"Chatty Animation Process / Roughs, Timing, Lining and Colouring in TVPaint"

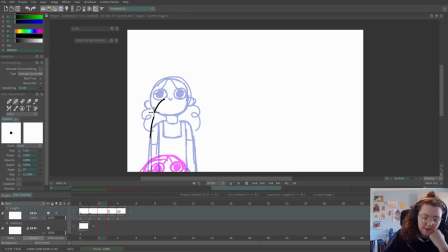So the head is going to stretch up like this, get a nice little egg shape, and the eyes are gonna also stretch out as well, and then the fringe is going to come down.
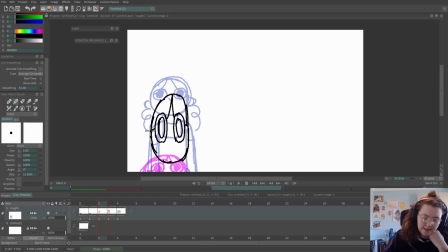I think the eyes are going to be above the fringe, like this. The ears are going to stretch, and then the mouth. Then you've got the neck. So with a smear, I always find it really interesting how the brain,
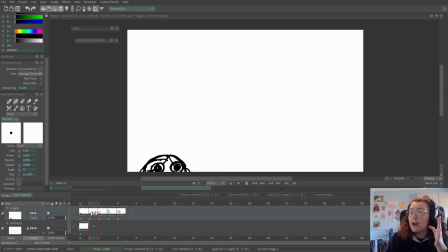how you look at that and it seems perfectly normal. Like your brain can interpret that movement as correct. You know what's going on. So that's why I love doing smears. Also saves quite a lot of time as well, which I love.
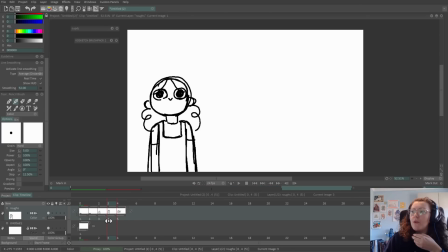So from here to there, I want the character to go down a little. So this head is going to come down, arms are going to come up, and like bend slightly, and then we're going to go into this pose here. I'm going to make a new frame.
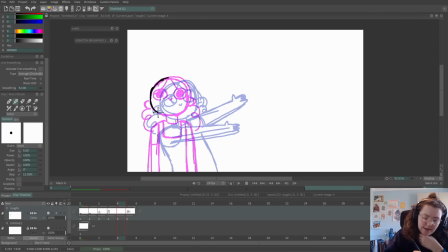Turn the onion skin on, and I'm just going to trace over the head shape of the previous frame. I'm not going to go over the hair because the hair is going to move independently as well. So we got the head come down. I don't think it's going to come down too much.
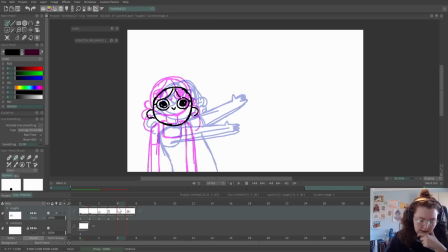Just there. And the arms. So this arm is going to bend at the elbow and the hand is going to come along here. And a good way to see whether it looks right is to flip.
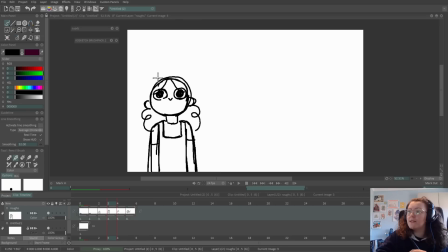Now, arcs are one of the 12 principles of animation. You can see there's like a tiny arc between these frames.
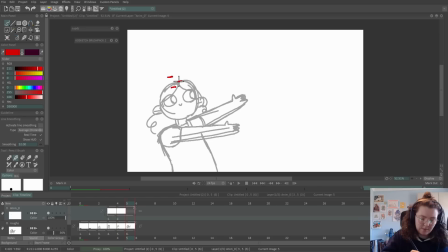So like top of the head, top of the head, and make them one, and then it goes like that. So it's a tiny little arc.
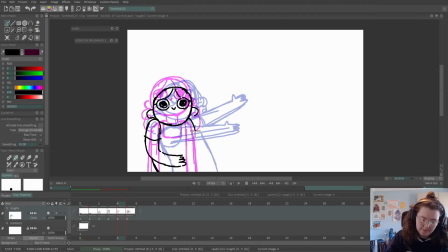So this arm is gonna come, and then the body is gonna go. Okay, so turn that off, and then we'll do a flip.
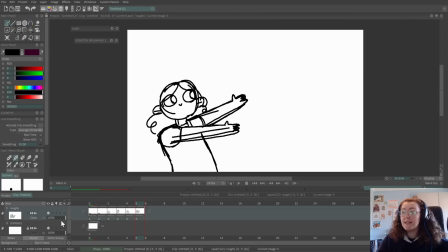Okay, so while these poses are great, I'm going to add in another frame, and this is going to have some follow through.
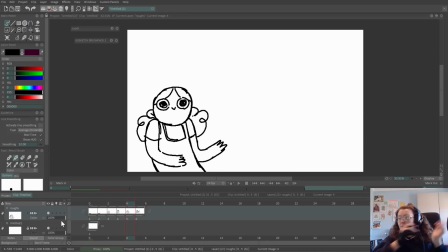So basically when you move this way, so when you move your arms out to the side, if you take a video of someone moving very quickly, they don't immediately stop, and that is their last pose. So if I move my hand out, there's like that little wobble at the end, and that's the bit that I want to include.
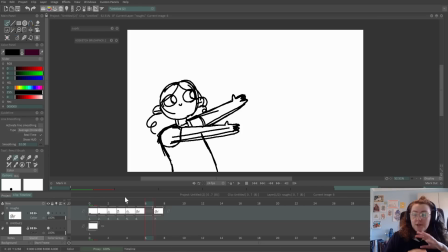This is the section that I want to add in the wiggle.
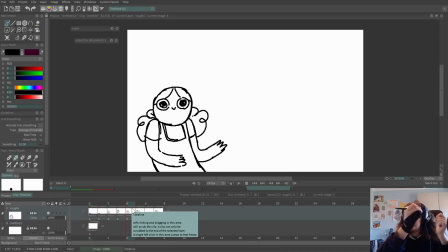So as the character moves up, the hands are going to go up a little bit more and then come back down.
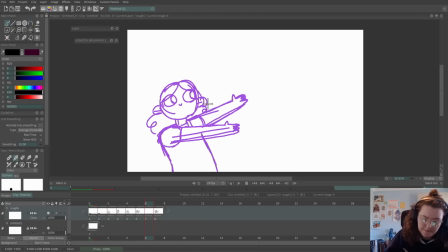So we've got, turn this on. So just a slight wiggle. And this one doesn't have to be major. This looks a little bit more believable. I think the head is going to go up. So it's like we're stretching.
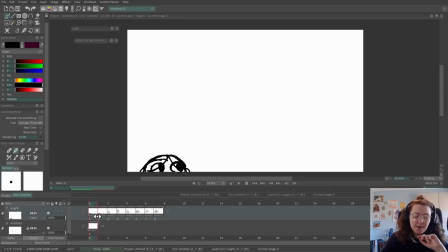Adding adjustments as I go. So these are the final frames for the roughs.
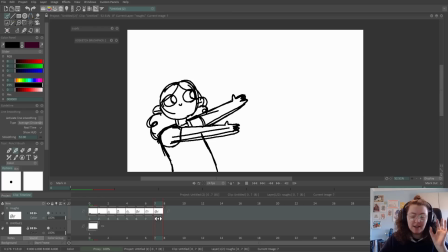So I could leave it like these 3 frames as they are, even though this is like the tiniest animation and it doesn't actually matter. It's going to bother me if I don't do it now.
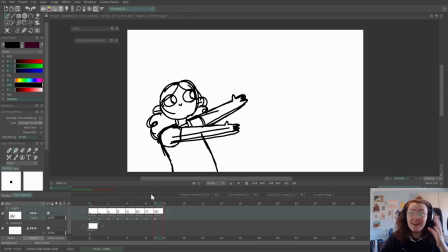So we have the regular frame, and then we have the bounce back to what it was at the final pose. So there is one more adjustment that I want to make to this frame. So it will be different in other programs, but TVPaint has something called the warp tool.
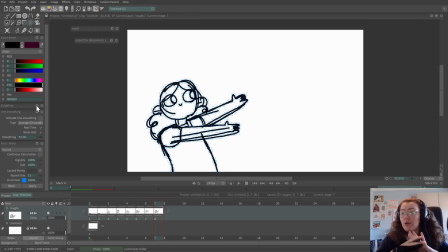And I only usually use this on roughs and things because sometimes, because TVPaint is a raster based program, not vector, it will pixelate and get a bit fuzzy.